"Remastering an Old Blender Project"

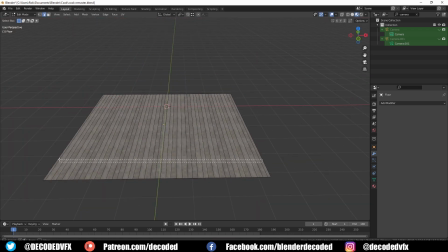[3:43]
If you've watched my old videos you've probably seen me do this a million times by now then I just bevel the cracks with ctrl B and
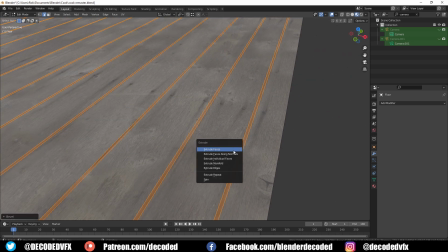[3:50]
I push them down a little bit with the extrude tool just to give them those nice gaps in the floorboard I hated the wood material on this
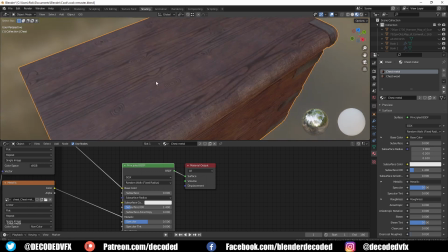[3:57]
trunk in the corner when I made it and I still hate it now it's gonna have to die so I'm just gonna go into the shader for this
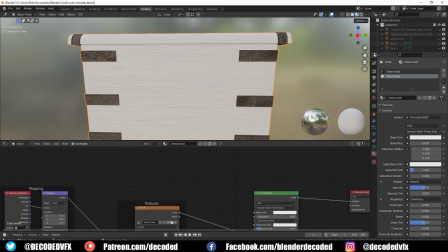[4:03]
material and delete all the textures I made I think I made this in substance painter and I'm just gonna bring in this image texture instead of some wood I'm gonna drag that in and I'm too worried about the UV map which won't match at all.
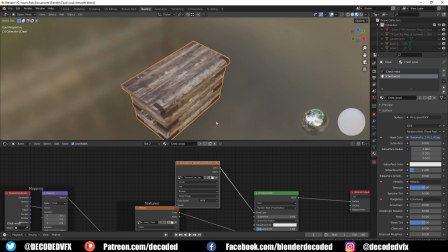[4:16]
Instead I'm just going to cube project this thing. It's pretty much a box cube projects built for this sort of stuff.
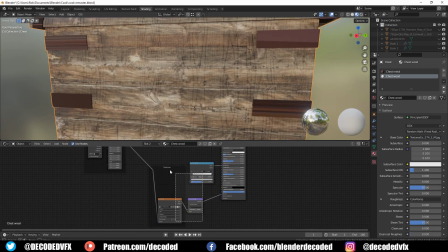[4:22]
Then we can use the same material again and run that through a bump node just to give us a little
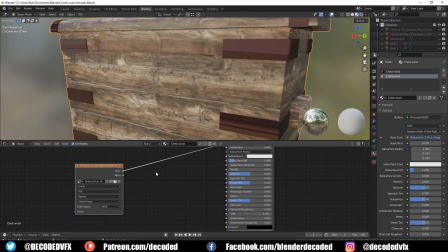[4:27]
bit of bump and I also like to turn the specularity down when I use photo textures as well. I think it looks better 90% of the time.
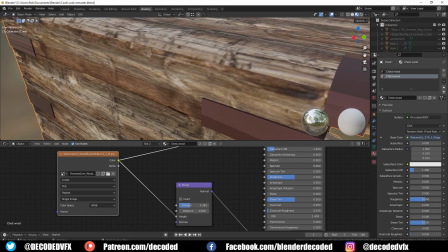[4:35]
So for the roughness of materials like this what I always used to do is I would just plug a noise texture or a musgrave into a color ramp and then
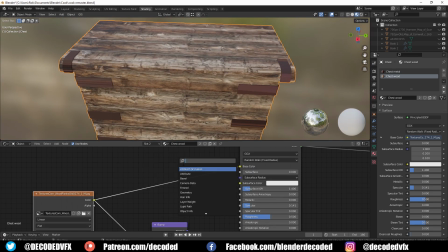[4:43]
I would plug that into the roughness but these days I prefer to use something like a concrete photograph or grunge or in this
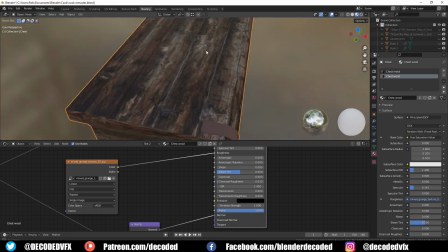[4:50]
case some scratched metal just to make a little bit of randomness in the noise it looks a little bit better I think than the procedural textures
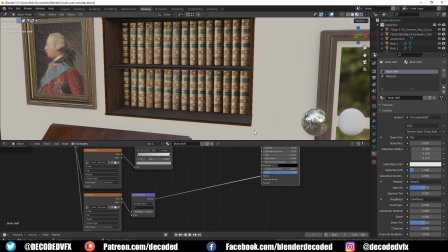[4:57]
so at this point I realized that the boot case in the corner was actually backwards for some reason I can't tell if it's backwards in the renders
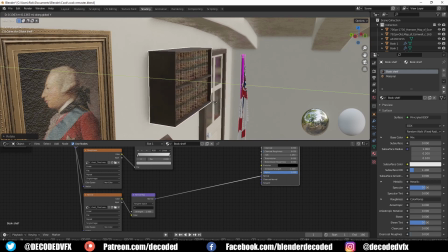[5:03]
or not I think it probably is and somehow I just missed it but obviously I just needed to flip that around the right way.
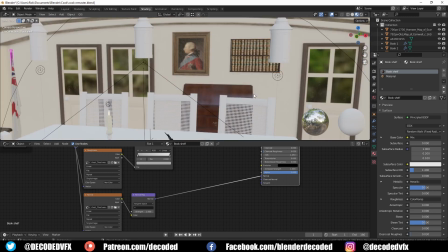[5:09]
So next up I started working on the lighting.
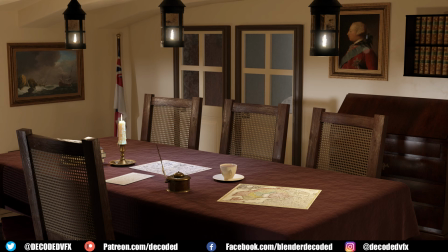[5:12]
In the original render I went for this very broad flat bright lighting almost like you would say on a museum exhibit so you can see the whole of the exhibit. I wanted to show off this scene since it was going to be used in an educational video.
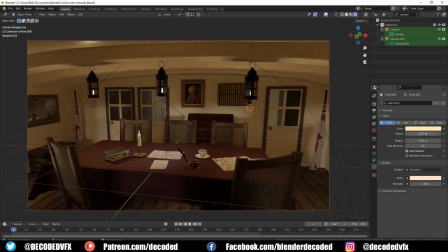[5:25]
This time around I wanted to go for something a little bit more stylized for lack of a better term. So the original lighting setup was very busy. There's an aerial light and two spotlights above the table.
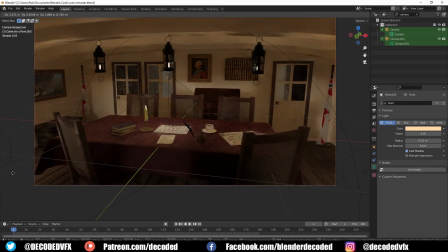[5:36]
There's a few lights at ground level just to take some of the darkness out of the shadows
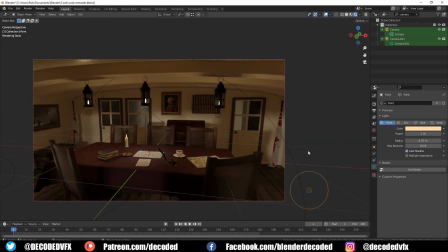[5:41]
and there's actually one under the table just to make the table stand out a little bit from the floor.
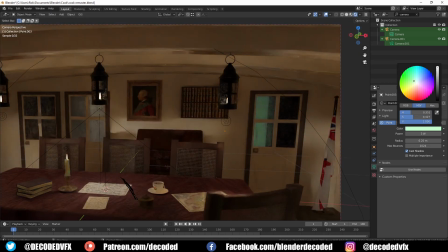[5:47]
There's a few lights in the back rooms and finally there's a spotlight just outside the windows shining to give a little bit light onto the back wall.
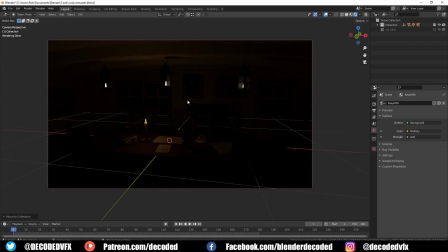[5:55]
So I added all those lights to a separate collection which I disabled then I started basically from scratch on the lights.
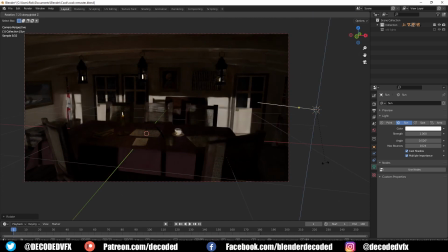[6:02]
I tried this kind of moonlight setup, I tried a really strong directional light,
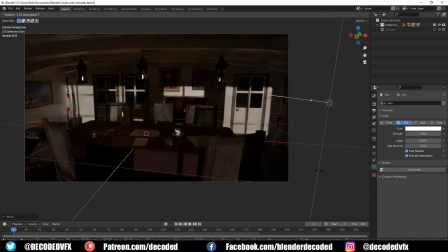[6:06]
I tried all sorts of stuff but I couldn't really get something I was happy with so I decided just to move on and try something else for now.
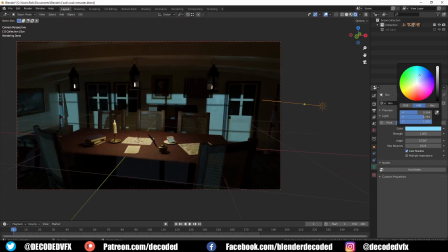[6:13]
I think that's pretty good advice in general when you're working on anything creative, just move on if you're stuck on a problem and come back to it later.
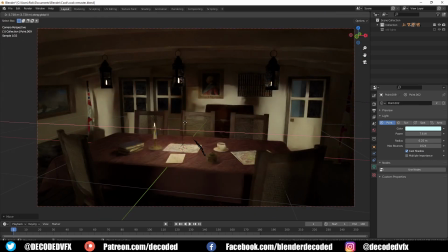[6:20]
It's surprising how often the solution jumps out at you when you haven't looked at something for a long time
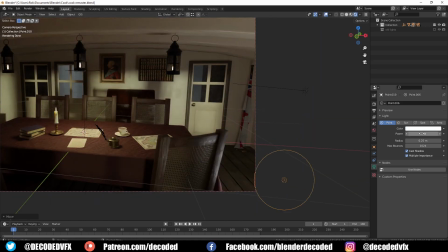[6:25]
whereas if you're just working on the problem and trying different things again and often you miss the really obvious stuff.
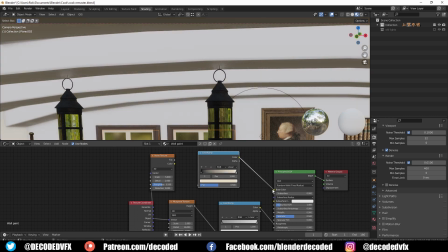[6:32]
I thought that the brightness of the white wall paint was a little bit distracting so I just added in some grunge by mixing a noise
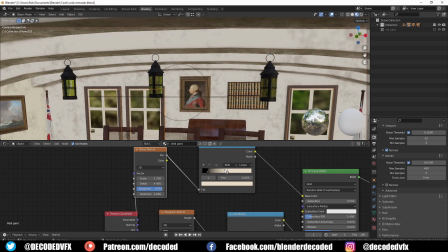[6:39]
node with a color ramp instead of a slightly darker color and that just gives a little bit of patchiness and some randomness to the walls and makes them
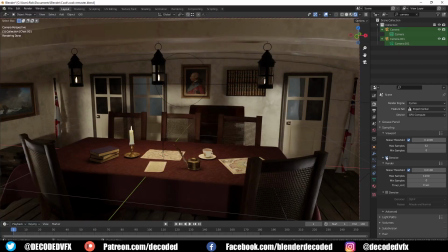[6:47]
look a little bit less clean. So if we take off viewport denoising we can see there's a lot of noise including some fireflies in this scene.
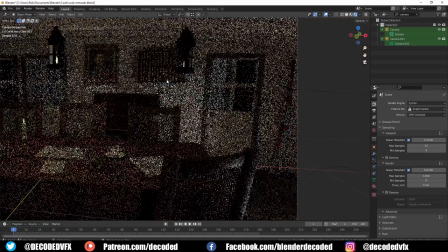[6:55]
So I went down to the light path menu and I started just optimizing some of the settings a little bit so we get some cleaner renders.
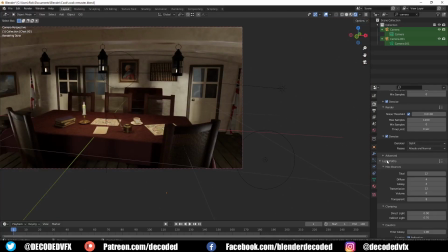[7:02]
The Optics Denoiser does a really fantastic job of cleaning up noise 90% of the time but anything you can do to make the Denoiser's job
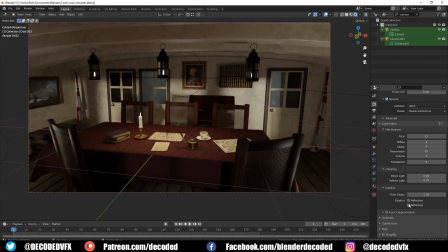[7:09]
a little bit easier will give you better more accurate results and you'll get faster render times too so it's always worth spending a bit of time. I did a video recently on how to improve renders and there's a whole section in there about reducing noise I'll link that in the description it's worth taking a look if you haven't seen it already.
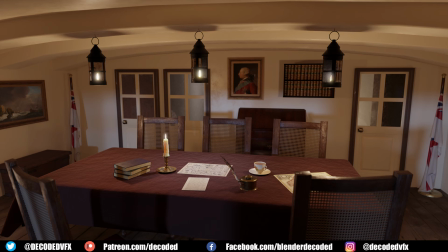[7:26]
I always thought this tablecloth looked a little bit crap that's definitely something I want to work on some more. There's no actual table under there because you can't see where the legs would be anyway, the chairs are kind of in the way.
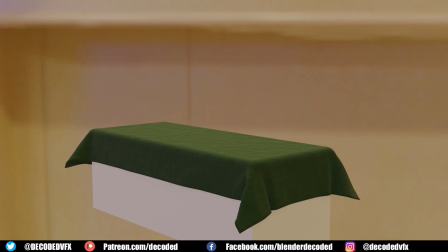[7:37]
So I originally made this just by running a cloth simulation, dropping it on a cube and then I deleted the cube, but I always thought there should be some more details in the cloth.
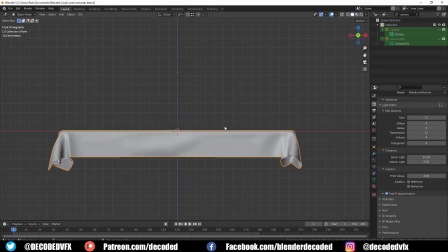[7:46]
Now I actually know how to do that.